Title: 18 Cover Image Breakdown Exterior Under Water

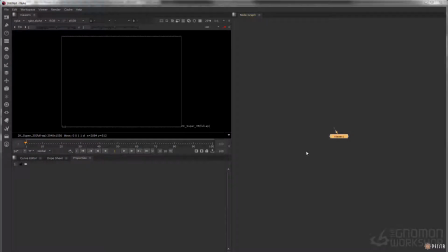So in this lesson, we're going to take a look at the underwater version of the cover image.
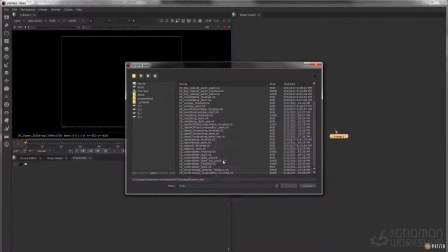Going to jump into File, Open, and I'm going to go down to Chapter 18, Cover Image Underwater Finished.
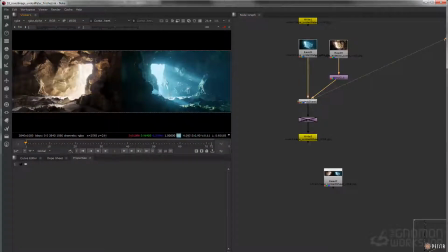So you can see we kind of have this before and after here. We have our exterior version of the scene, and then we have our underwater scene. So a lot of these techniques, they were just used in the previous chapter, the underwater scene. And then we just kind of expanded out using some more techniques. So let's take a look at how this was built.
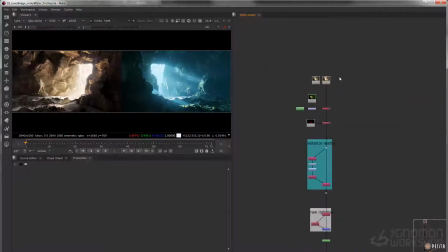So if I scroll all the way to the top here, I'm going to skip over this part. This is the same setup as before. So we just have our volumetrics being shuffled into their individual channels.
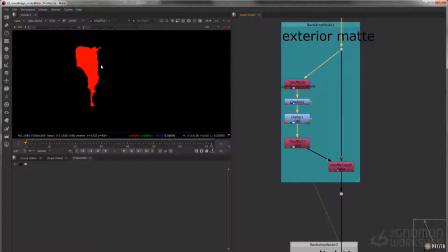We have our exterior mat that's being built here, just like that, and shuffled in.
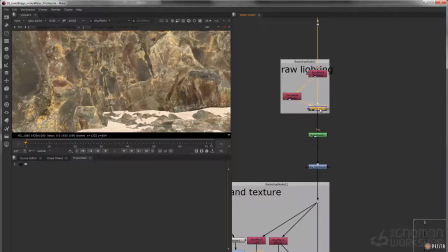We have our lighting and our diffuse, and then I'm just dividing those to get access to our raw lighting pass.
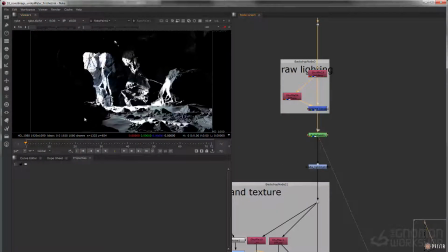And then you can see we got some fireflies that are happening over here, and I just painted those out right there. I'm doing a bit of a grade to give it that blue feel.
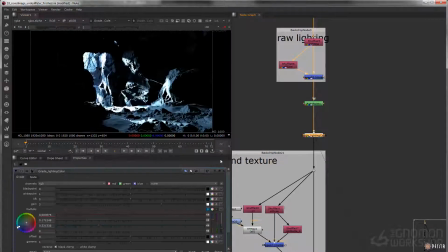So right now it's feeling pretty warm. So I'm just putting a grade on there to kind of put it more in that bluish kind of world.
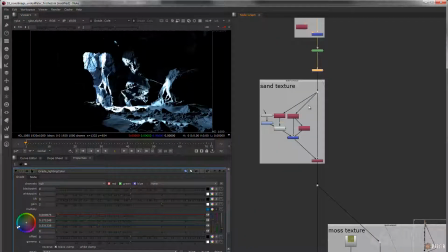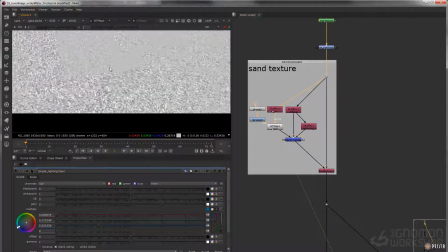So similar setup as we were doing before, we're just adding some grain onto that sand texture.
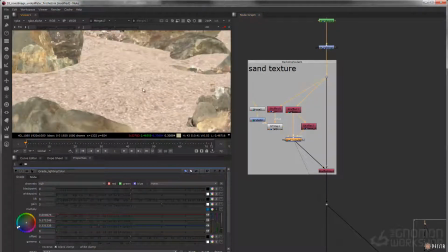So before and after, using that noise pattern and ST mapping that on. And instead of actually multiplying in, we're actually going to make some more tweaks here.
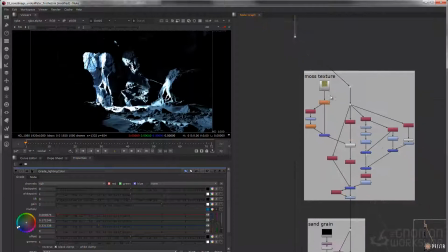So if I go down the tree a little bit more, you notice that we're actually
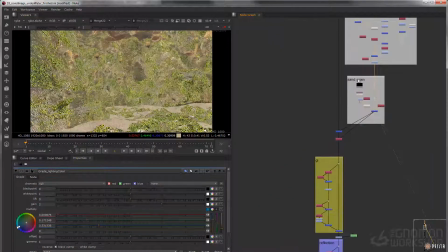adding a lot of texture here. So if this were an underwater scene, maybe there would be some vegetation happening here.
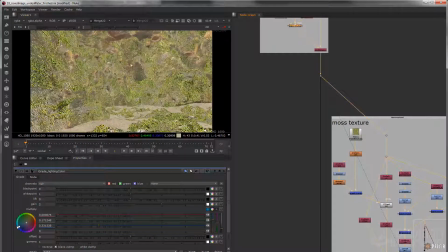And currently within our diffuse pass, it's just all rocks, just like this.
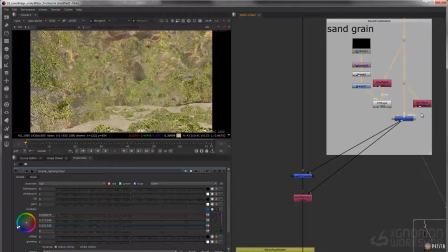So before and after here. So we're just adding the vegetation here on these rocks here.
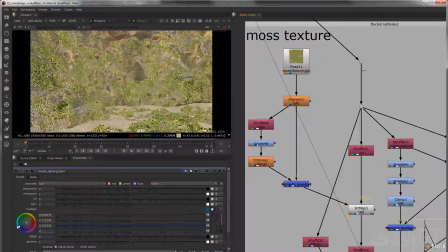So to break that down, essentially what we're doing is we're grabbing this texture here and we're ST mapping it all over the scene, just like that.
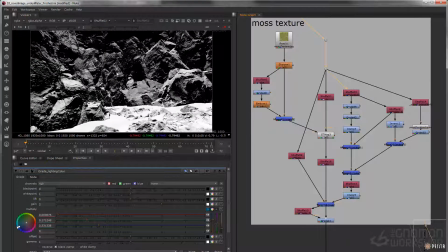But what we're doing is we're actually taking the normals and we're creating a map based on this.
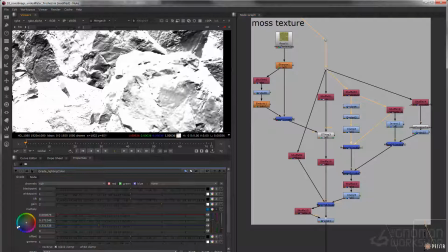So just on the top areas here is where we're going to actually see this.
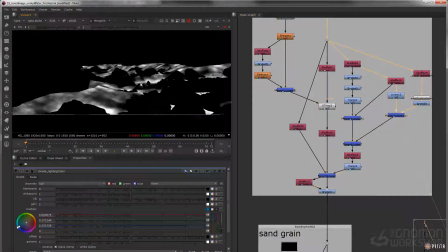And then we're taking a little bit of the sand texture and adding a little bit on here too.
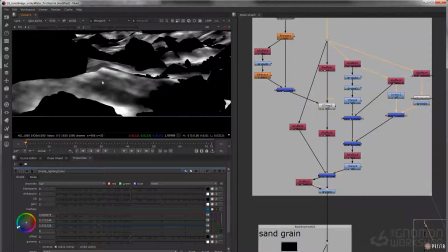We're not going to use all of it. We're actually going to use parts of the sand just to make it feel a little bit more random.
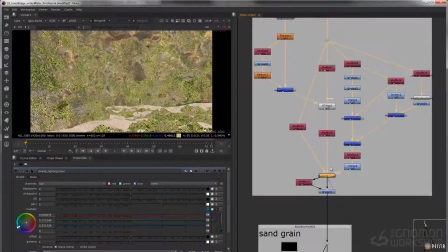And then if we put that over our original, we'll see this is over everything, and then this is using our matte, and then we're overing that onto our diffuse. So now just the vegetation is happening on the top part of the rocks.
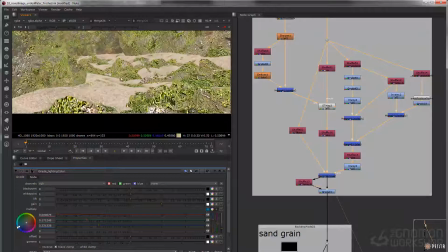And bits and pieces here and there for the sand.
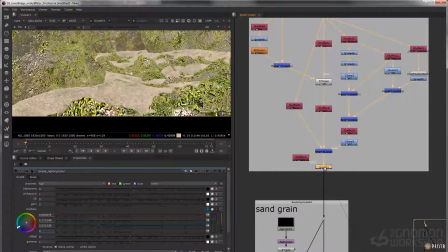And then I'm just taking the sand and I'm kind of darkening it a little bit, just like that. Maybe it's a little darker because it's wet.
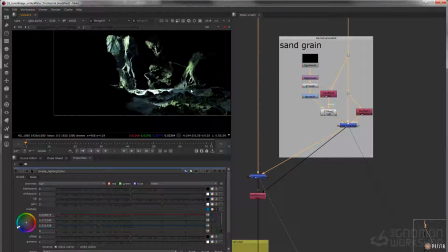And then we're just multiplying that in over our lighting pass, just like that.
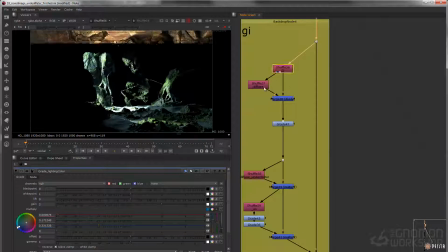And then we have our GI. So you see we got our GI, our diffuse, we're dividing that.
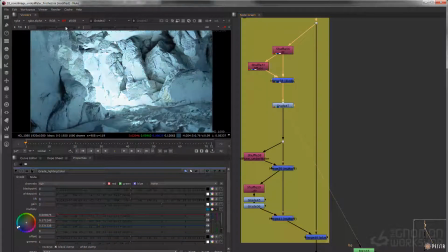We're grading it to get it in that bluish world. I'm just going to switch over to our lookup table so we're not getting so clamped in the highlights there.
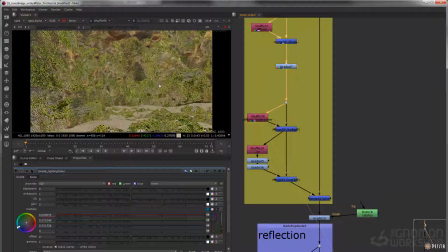We got a diffuse underwater that we made before. We're multiplying that in.
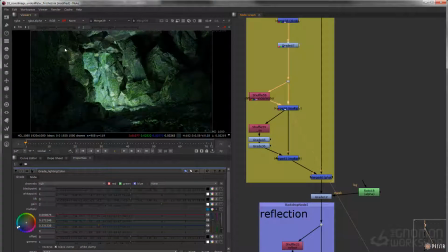And just to get this feeling more like it's kind of like the light is falling off quicker, what I'm going to do is just add in that AO like that.
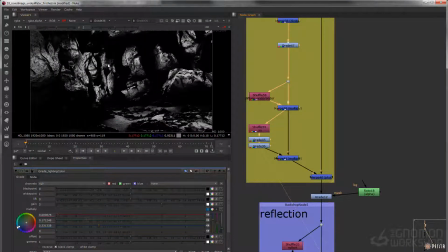So we're shuffling out the AO pass and really crunching it down like that, just so the GI just doesn't bounce as far.
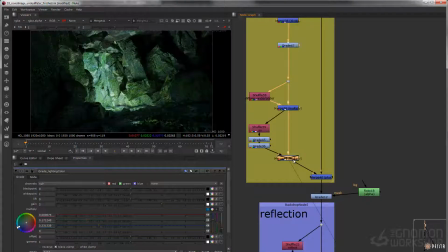So maybe the light's kind of falling off quicker underneath the water, just like that. And then we're adding that into our scene, just like that.
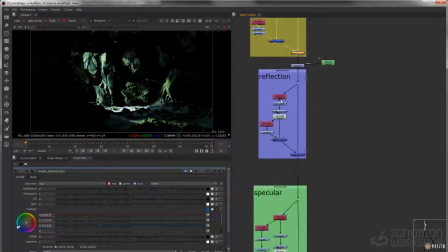So we're getting some ambient lighting happening. And if you scroll down a little bit, we're adding in our reflection, just like that.
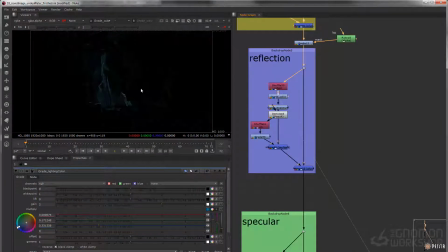So we're shuffling out our reflection, giving it a bit of a grade to get into that blue world. We're bumping up the exposure. You can see we're getting a lot of noise there, so I'm just degrading that, shuffling out our AO, and then just kind of multiplying the AO back over top of it too, so it's not so ambient lit.
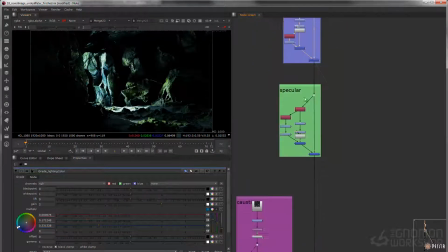Then I'm just adding that in. So we're bringing in our specular, so that's before and after.
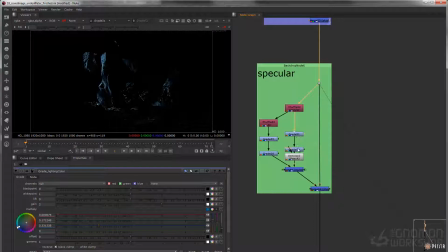So just shuffling that out and doing a similar technique where we're just adding the blue, multiplying it up,
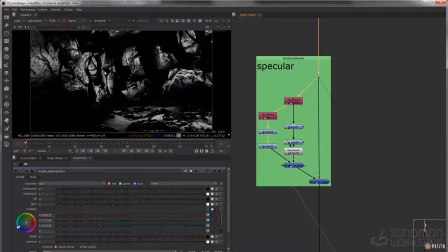degraining it, and then bringing in our ambient occlusion and knocking that down a little bit so it doesn't bounce around so much.
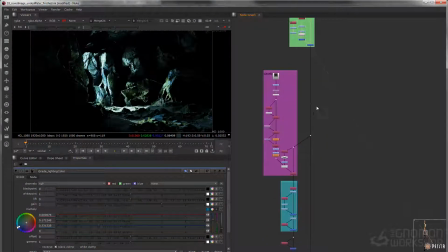Then we're adding that into the scene. Then we have our caustics.
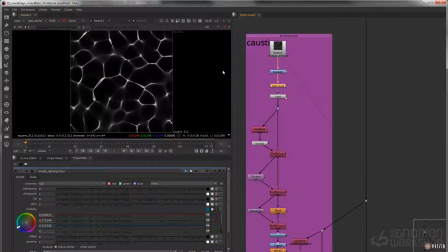So we're starting with our texture that we have here. This is the same setup that we went over in the previous chapters, so I'm just going to breathe through this.
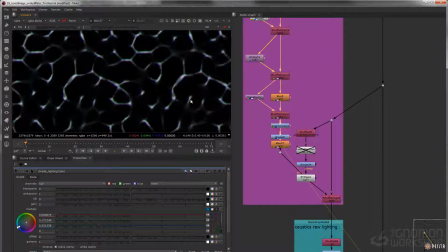We're tiling it, and then we're adding some chromatic aberration there. So it's before and after the chromatic aberration.
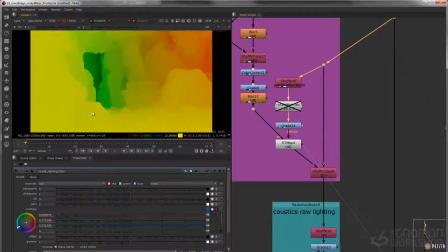And then we're taking the point position pass and making some UVs there, so we can project from top down.
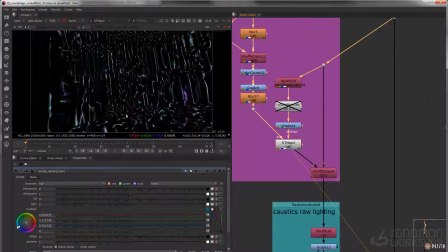And then when we ST map that on, you'll see we get it mapped all over our scene.
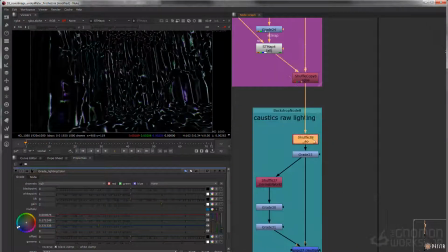So then we just need to make the lighting pass for this. So I have my AO here, I'm grading that down, and then I have my normals.
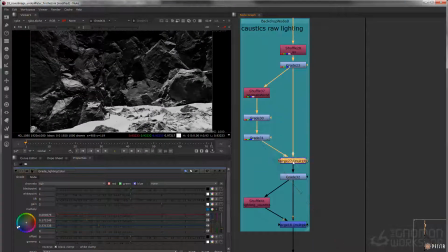I'm grading that down, and then I'm multiplying those in.
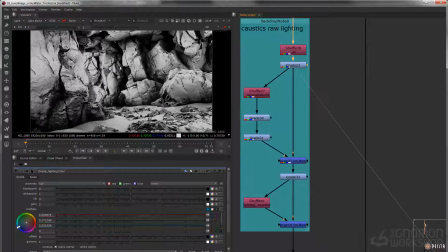So essentially, right now what we're seeing is an ambient source multiplied in with our normals.
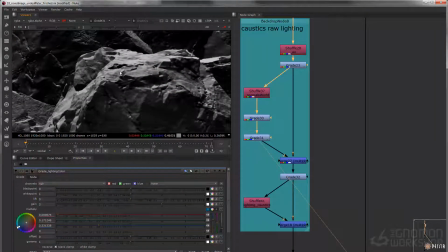So just the top part of our normals. So you can see we're getting just the Y channel here.
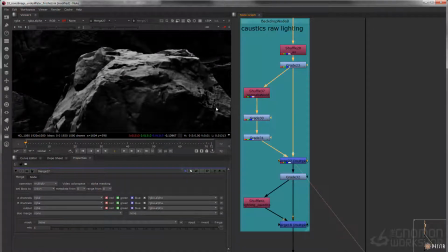And we're grading that back, multiplied in, so it's kind of like an ambient light source that is just affecting the top parts of our scene,
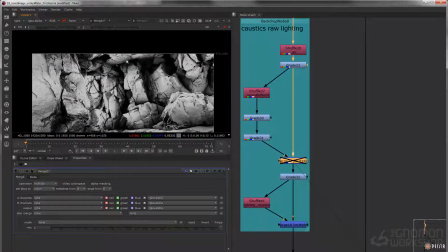so we don't actually get these bottom parts showing up in our caustics.
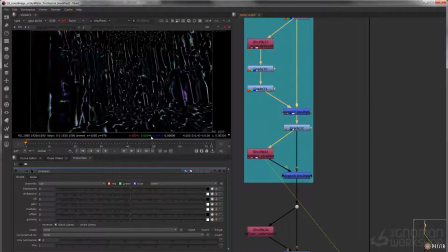I'm just multiplying that up. I'm taking those caustics that we made before, and I'm multiplying those in, just like that. So now we got kind of like our raw lighting pass for our caustics.
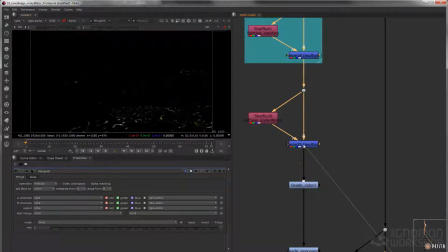We're taking our diffuse texture and multiplying that in, so we get our texture information.
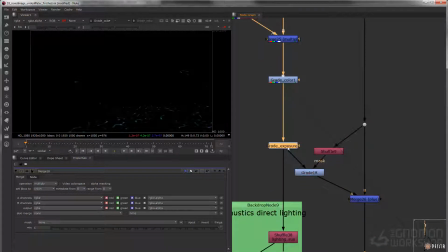Putting a grade on it to get in the blue world. Putting an exposure on it, and then we're adding that in.
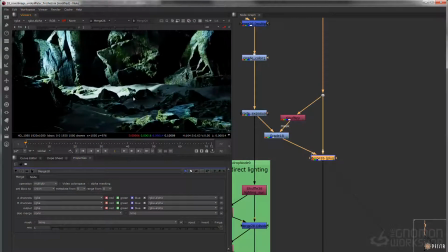And you can see we're kind of affecting the rocks and the sand a little differently.
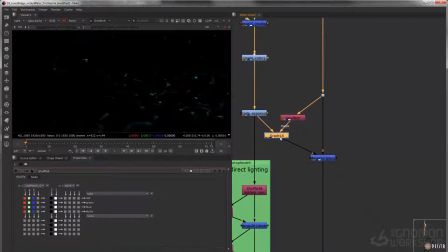So I'm just shuffling out that RGB map for the sand, and then grading down our caustics on this so they're not so dominant on those areas. And then to make our caustics not one consistent value overall,
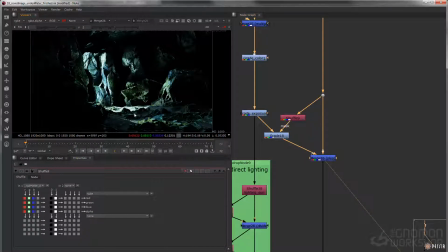we kind of want them to be a little bit hotter maybe in these brighter areas.
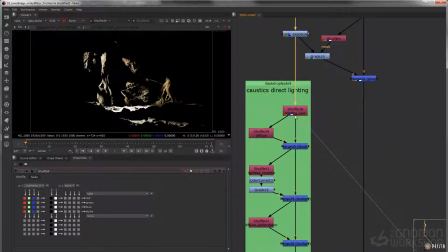What we can do is take our lighting passes and use them for our raw lighting.
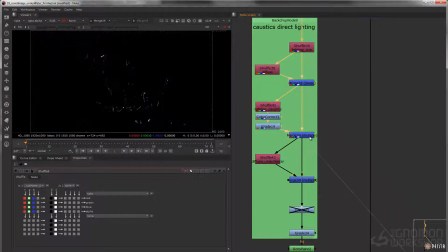And we'll take our lighting caustics and then multiply those into that lighting source. So we're taking that light select run element and using this to mask out our caustics, just like that.
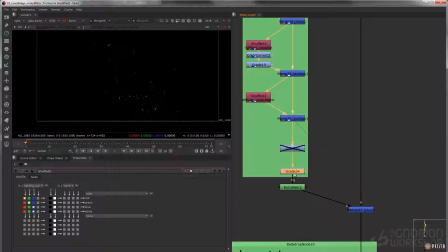So then what we can do is multiply that into our texture and then really grade that up to make these areas a lot hotter. And then I'm just adding that in, just like that.
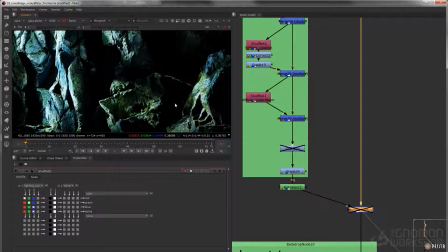So the actual brighter parts of the image where the actual light's hitting is we see the caustics are a lot brighter, which kind of makes it a little bit more believable.